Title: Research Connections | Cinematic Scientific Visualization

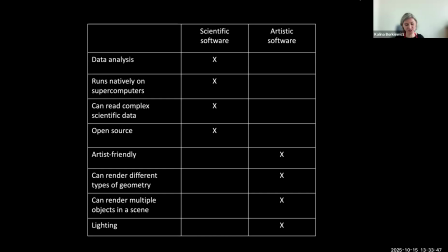I was working at the National Center for Supercomputing Applications at the time, so this was important. So we want something that does all of these, and scientific and artistic tools kind of each do half of the work.
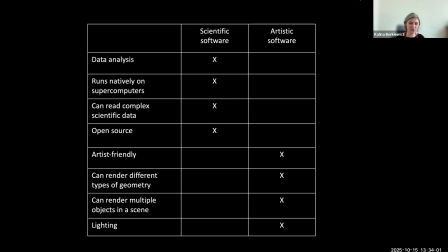So sometimes we create middleware or pipelines that involve both, or just kind of pick one or the other and take some losses. So this is an interesting challenge that we have to kind of solve with every new project.
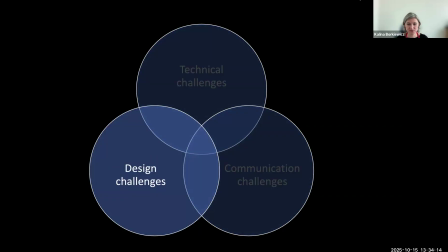Now let's move on to the final type of challenge, design challenges.
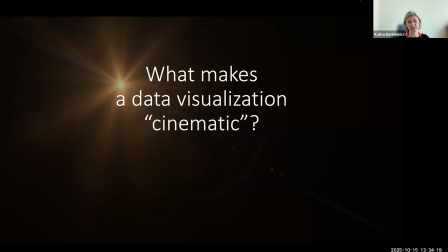So the types of data visualizations I've been showing you are all cinematic, which is not, a traditional type of an analytical visualization style. So what exactly is it that makes a data visualization cinematic?
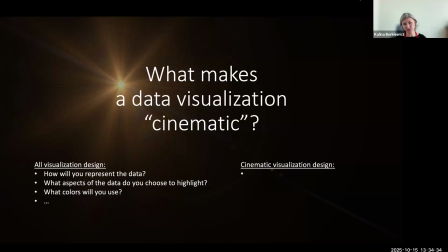No matter what type of visualization you're making, even if it's a bar chart, you have to answer questions like, how will you represent the data? What aspects of the data do you want to highlight?
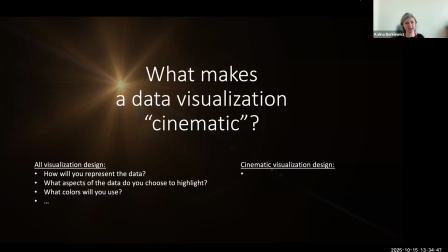What colors will you use? There's kind of a common set of questions and design challenges that also apply to cinematic visualization. But in addition to the basic questions, cinematic visualization design requires some work on top of that.
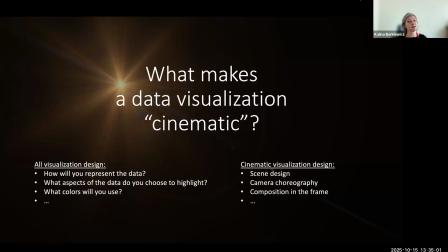We also need to think about designing the overall scene and the environment. We don't just usually show one data set on its own. We kind of put it into a context, which might involve combining multiple data sets. We choreograph a camera. We figure out, what's in the frame and how to compose it.
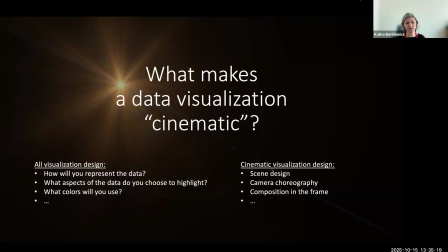So things that are more commonly found in filmmaking.
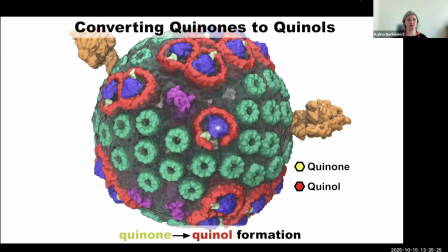I want to demonstrate this with an example of a traditional visualization. This is not cinematic. This is a visualization that was created by scientists of this photosynthetic organelle called a chromatophore.
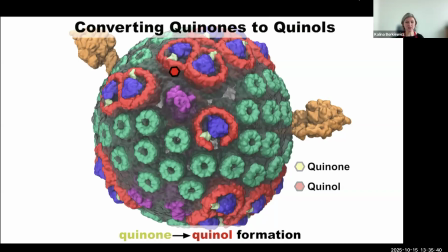So this is telling the story of photosynthesis, which I touched on earlier in these organelles. And the scientists had created this kind of simplified way of telling the story. And we wanted to take this same data set and tell the same story,
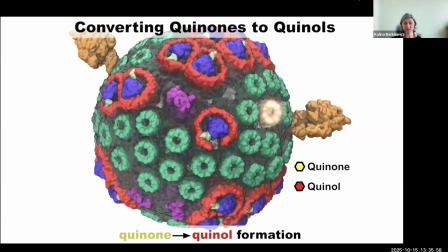but to make it exciting and to make it immersive for a planetarium dome show. And we wanted it to be understandable to audiences of all ages. So how did we do that?
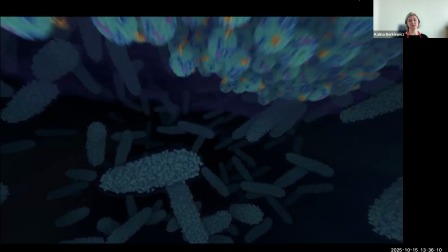We started by creating a context. So rather than just showing this, weird object on its own,
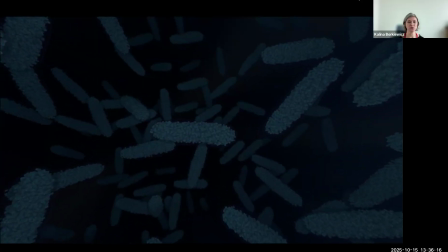we made millions of copies of it and organized them into the shapes of the bacteria in which they're commonly found.
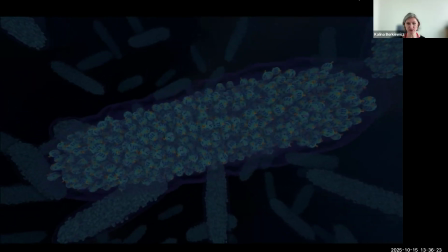And this bacteria shape is perhaps, more familiar to the audience than the shape of the chromatophore itself.
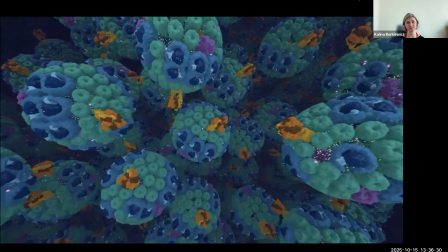So we're establishing context, grounding it in something a bit more familiar. And we don't just show all of the data at once.
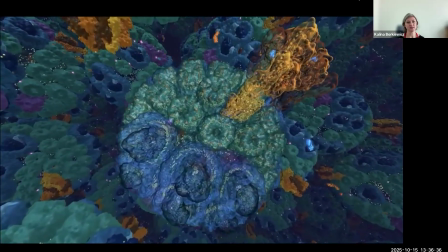We kind of zoom in slowly, and then we fade into this kind of more X-ray view where we're seeing inside.
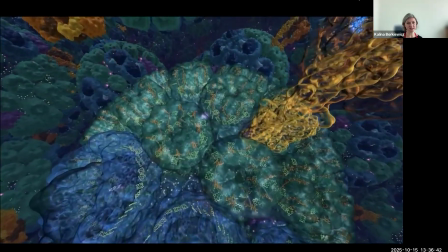So we slowly increase the amount of detail while there's a narration happening,
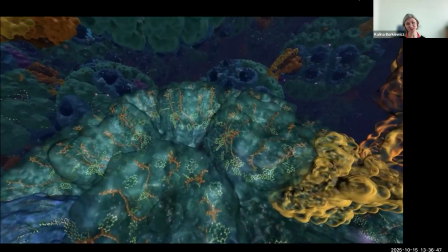letting the audience, acclimate to what they've seen so far before introducing new information.
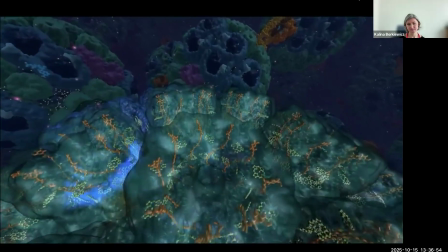And only once we set all of this up, we finally see a ray of light hit the chromatophore and the process of photosynthesis begins.
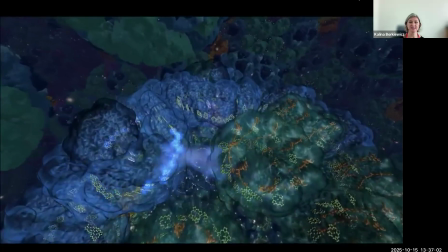And then we follow it through at that point. So all of this setup and context is incredibly important for this work.
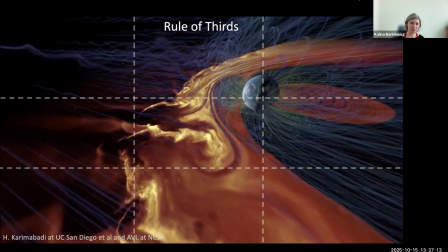So I want to talk about a few rules from cinema that we apply to visualization as well.
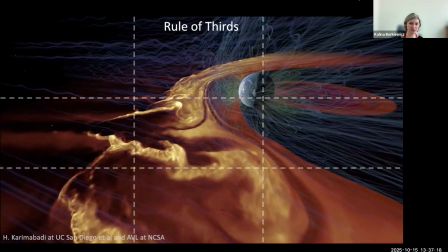If anyone in the audience is a photographer or filmmaker, you're probably familiar with the rule of thirds.
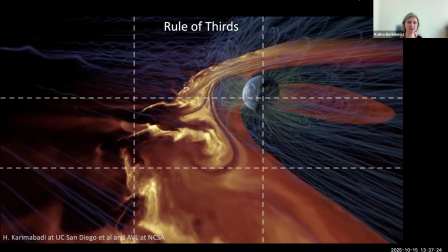Essentially, this just means that humans tend to find images more pleasing,
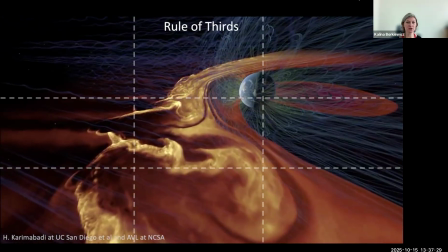not if they're centered, but if they're aligned with the 1/3 and 2/3 lines in an image.
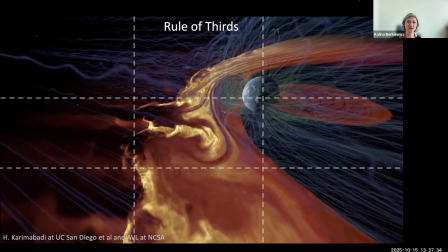So here we're placing the Earth kind of right at this intersection.
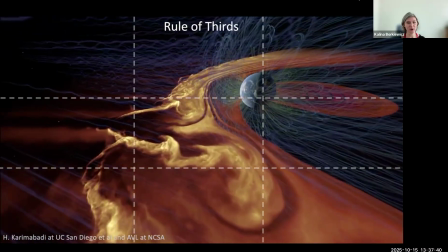And even though you might think that the entire left 1/3 is wasted because it's pretty much just black, not much going on there.
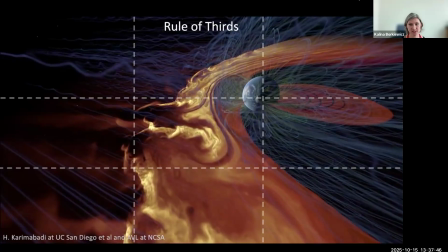This was actually an intentional choice to make this image more pleasing.
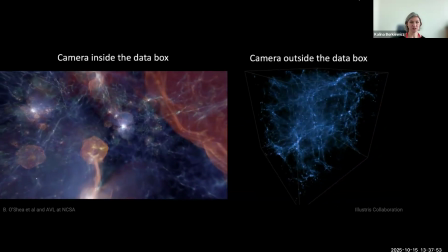One thing that we do differently from traditional visualization is we like to put the camera inside the data box.
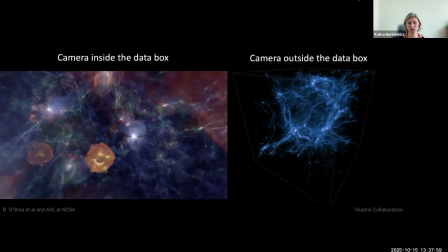Here we're looking at the large scale structure of the universe in two different visualizations.
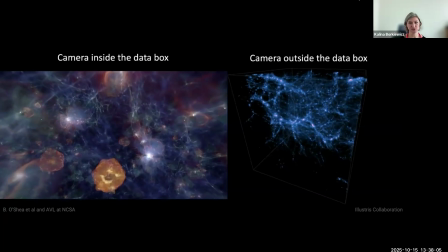Something that you see in more traditional scientific data visualization is kind of what we call universe in a box,
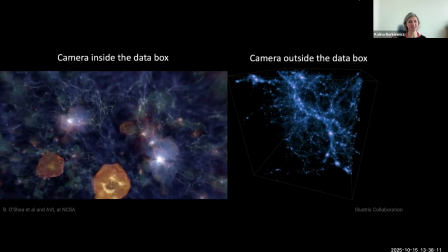where you just kind of see the whole data set from the outside and you spin around it. That's very, very common.
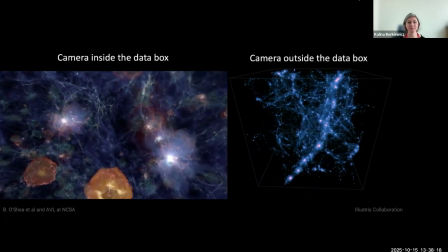We try to avoid that. We put the camera inside the data box, get the audience as close and as personal
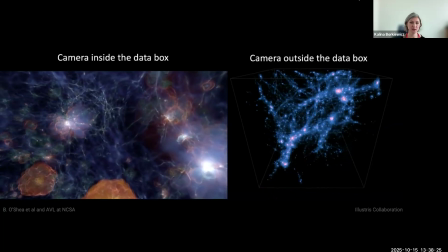with the data as possible to make it more immersive, more exciting, to make the audience feel like they're really there.
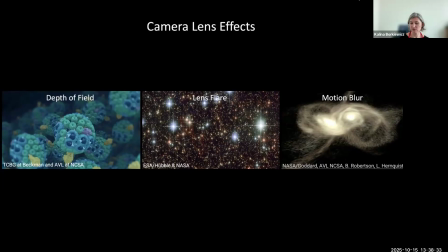Camera lens effects are important to the work that we do and is something that is actually controversial in the world of data visualization because these degrade the image.
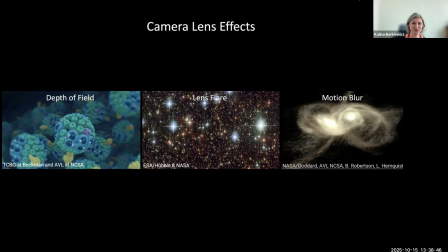The data itself is very crisp and precise and accurate, and what we're doing with effects like these is, blurring it and making it less accurate. And we feel that adding cinematic effects like this makes it more
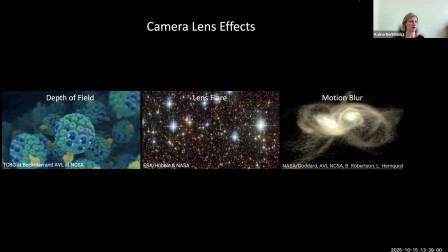beautiful, more cinematic, more engaging, although at the expense of some of that accuracy. So that is kind of always a balance that we have to use carefully.
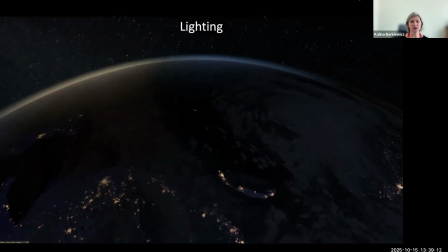Lighting is a very powerful tool that we use for drama.
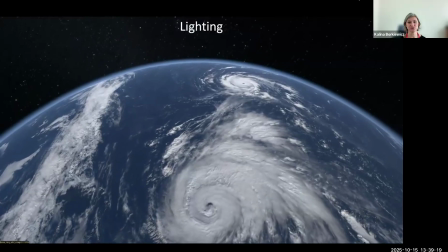Starting out looking at the dark side of the earth allows us to do this dramatic reveal of these hurricanes.
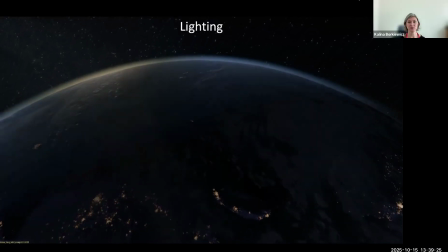It just makes it feel a little bit more exciting, like, oh, what's about to happen?
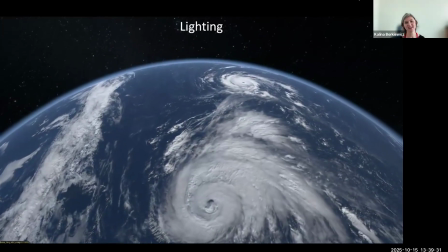And then you see it and you're kind of just a little bit more blown away than if we just kind of started by showing you the bright side of the earth in general.
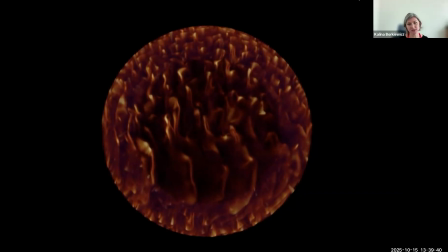Context is very important and something that we spend a lot of time on as well.
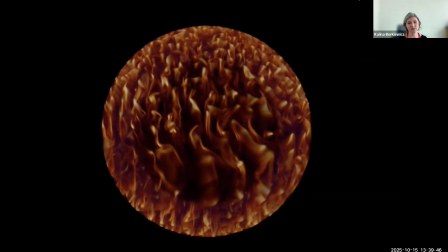Here is a data set that is visualized without any context.
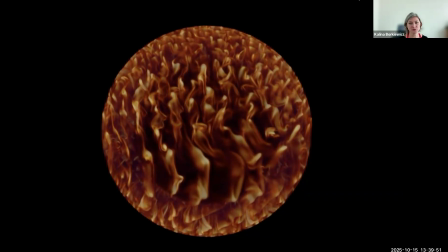And just looking at this, it might be difficult for you to know what it is exactly that we're looking at.
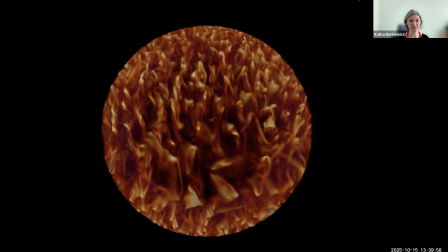Kind of looks like an orange made out of liquid or something. What this actually is the inside of the sun.
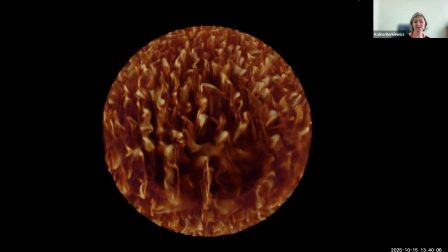And in order to better communicate what this is, we had to combine this data set with a few other data sets.
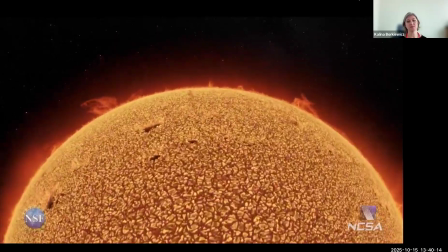So here's what the final visualization looks like. We start by flying over the surface of the sun, which is another few data sets.
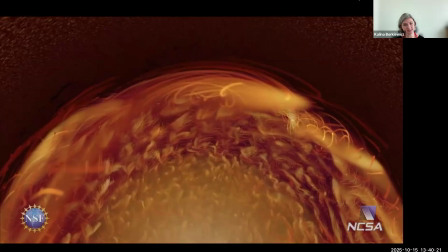And then we dive underneath that surface and then see these kind of rolling liquidy shapes.
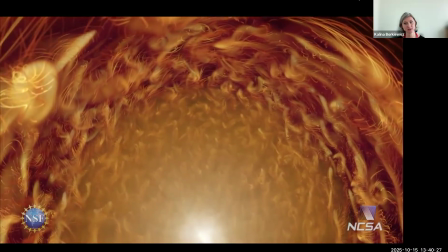And this allows the audience again to start with seeing kind of the bigger picture before we dive in.
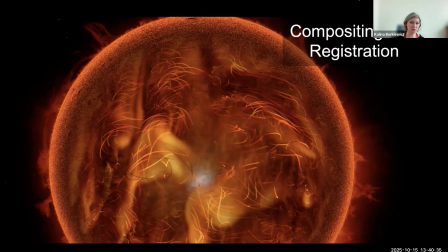So in order to create this visualization, I want to break down one screenshot from later on in the visualization where we are looking at an X-ray view through to the center of the sun, just to illustrate compositing and registration of multiple data sets.
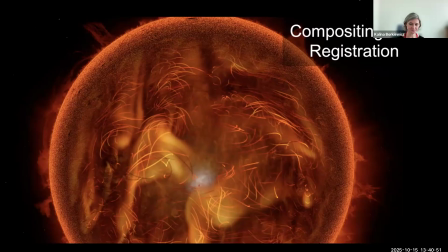So here is the final image.
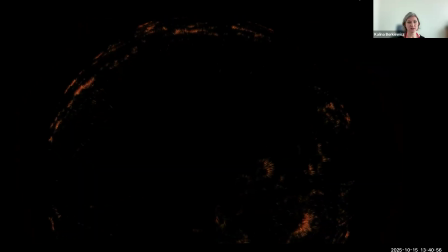In order to put this together, we started with a data set of solar surface. And with that data set, we had these data around sunspots, which we highlighted with these spikes that emphasize them.
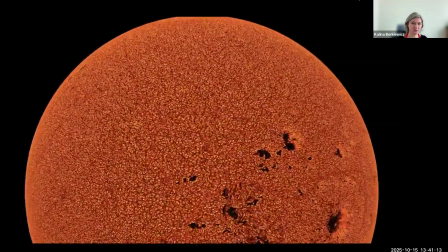The next data set is solar surface data from Matthias Rempel,
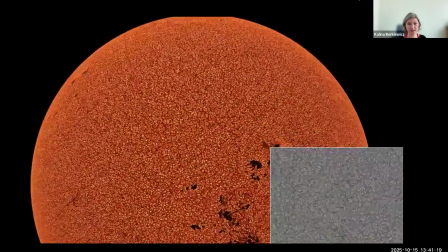which came to us as a series of black and white rectangular images like the one in the corner here. So what we had to do was tile this around a sphere, and we started playing each tile at a different point in time so that
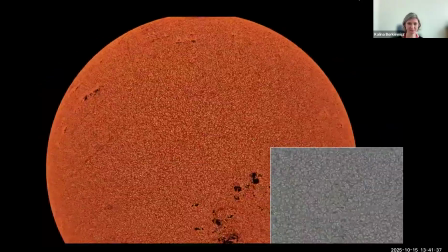you wouldn't necessarily see repeating patterns, and we tried to blend between the edges of the tile. We made part of that transparent.
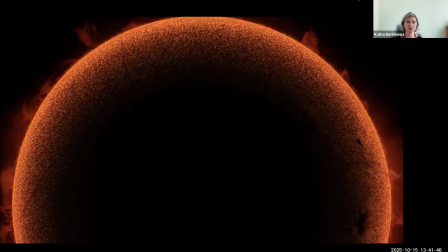Then we added solar rim data from the Solar Dynamics Observatory, which is a telescope that is looking at the sun.
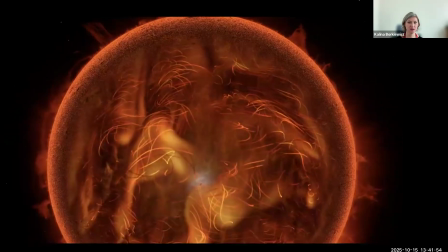We added a starry night sky background. And then finally, we put the data set inside.